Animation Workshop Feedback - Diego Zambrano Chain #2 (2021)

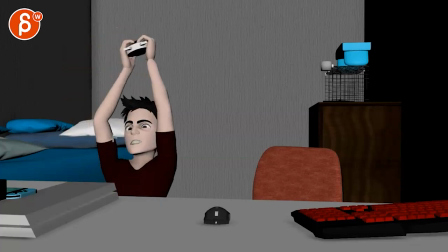250s
And through all that shake, he has a slight turn in Y to end up here. I think that would also be good.
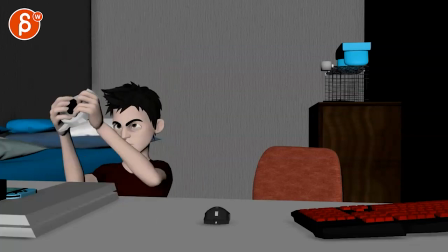256s
So you're not stuck in this same rotation of where the body's pointing at throughout the whole thing, giving a little bit of movement and contrast.
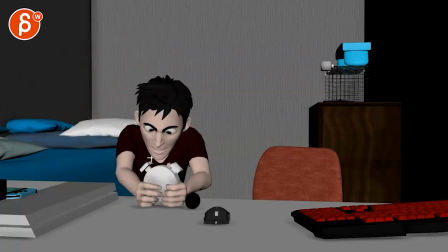264s
Wow. And then same thing for this again.
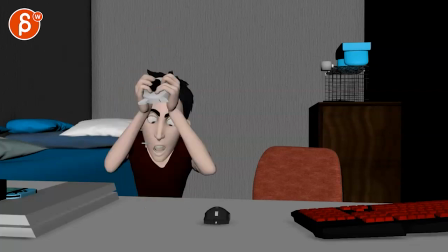269s
You don't get anything from the line of action of what the body is doing. It's basically just this, and then ends up being very twinned.
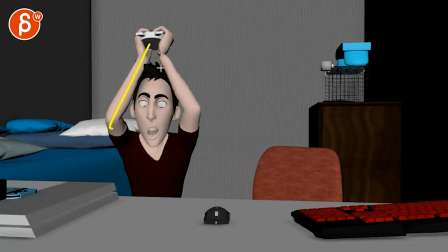276s
So even that in three quarter will give you, even if it's still twinned, just visually will give you a bit of a different silhouette of his arms.
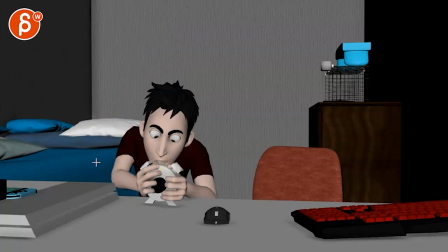283s
And it could still be here. You know, he can kind of almost lean back as he does this, like into that.
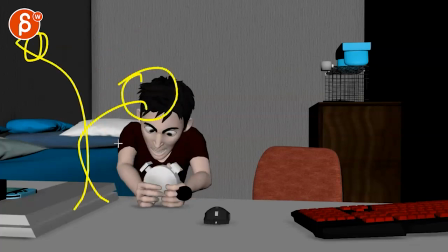292s
You can see really that change in line of action.
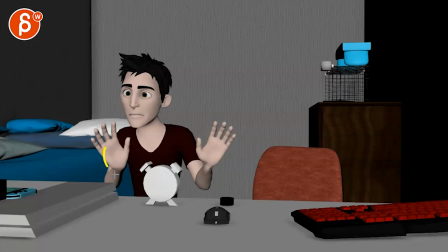296s
And then he can kind of, it would still be somewhat three quarter, and then get into, into this. I do like all of this. I don't understand, it's a pain to change all of this, but maybe he will get from this
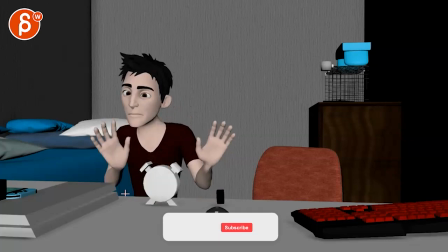310s
when he lets go, then he gets maybe into that pose. I can see that it's still, I mean, it's a bit offset. I'm concerned about this straight on and then the twinning aspect of it.
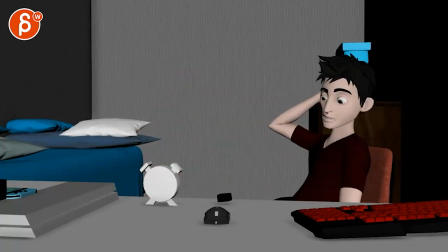321s
That's all okay. I think that's cool. That's cool.
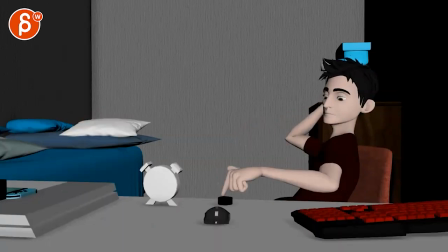326s
I would just milk this moment a bit more where it's kind of like pink, and then you just have a bit of a little shake, and you could have kind of eyes widening, maybe like one dart, and then just so you have, I like that it's a 1-2.
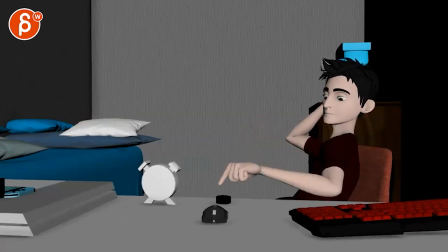342s
I think that second drop you can exaggerate to make it a lot faster, but it feels like the end is almost a bit rushed.
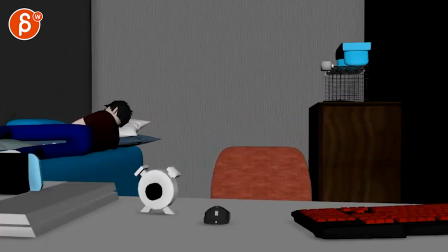350s
Oh, okay. Bing, kong, kong. It's almost like a very even 1-2-3.
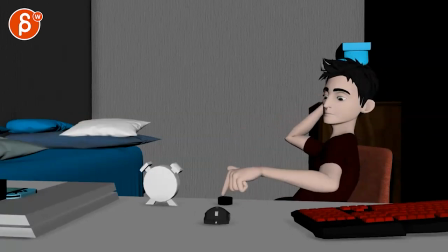357s
So I just kind of play with that timing a bit more, and I think you can do this, and you can almost keep the finger on there and not leave it. You know, it's shaking, and that's why he leaves the finger on, to keep it silent down there.
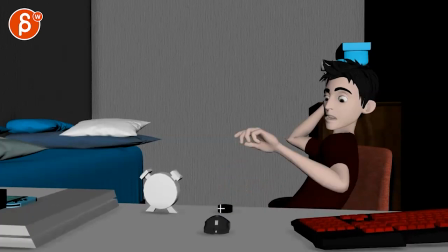370s
And it's a continuous push. Maybe then you have, bam, and it goes down once.
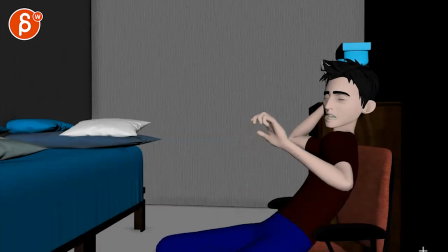375s
That's when he brings up the hands, and then it drops for just a faster moment there.
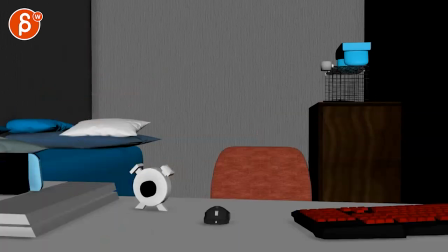383s
That's kind of that. These are kind of some broader comments. And I know some of these are fairly destructive in terms of, you know, overall body orientation change and stuff like that.
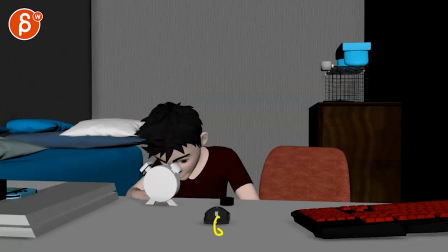391s
So totally up to you. Oh yeah, also the reason why I wanted to have that mouse here is because that is a thing,
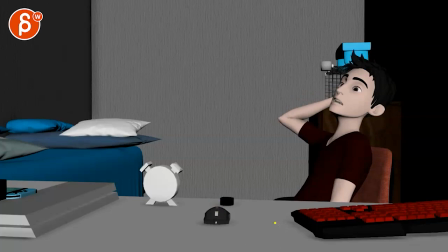398s
and then you have, it's fairly close, and I would just keep it here, and that way this is,
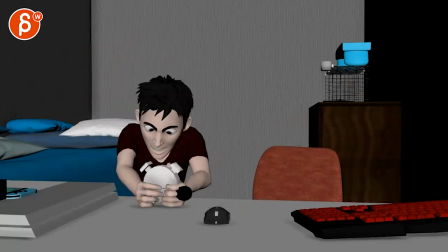403s
it's nicely separated. And I know I mentioned that he would have, you know, slammed the thing here, but it could still be somewhat room in between here, and then you got that here.
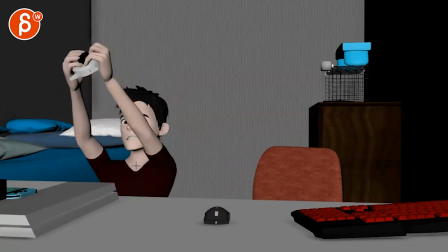415s
But then the roll can still come back to where it is. Like when he lets go of the clock, bang, could almost kind of slide over.
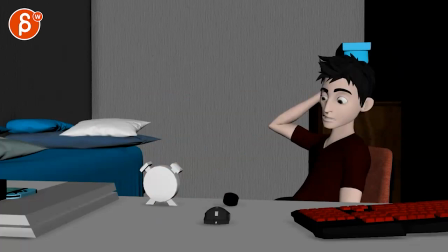424s
Well, it kind of depends how far you want to go, like which, what kind of changes you want to have.
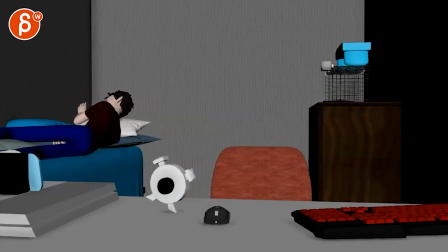430s
Not sure if you want, just quick, if you need this in the back,
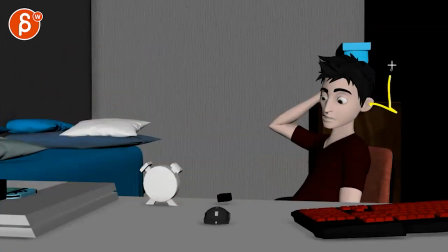434s
just because he ends up being there, and I would keep things as clean as you can into the silhouette. I don't think it does you any favor to have those little things sticking out.
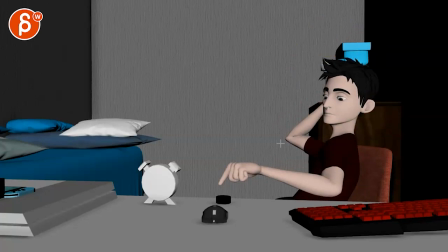444s
And then as you continue, either changing the textures or some basic lighting, but not make this so dark and start to kind of bleed into this, and especially his hair into this darkness. So having a nice color separation between foreground and background. And that's kind of that. All right, thanks. All right, there's an email. You can sign up. You can start whenever you want. You can submit whenever you want. You get 16 submissions. Either way, a like and subscribe would be awesome. All right, thank you.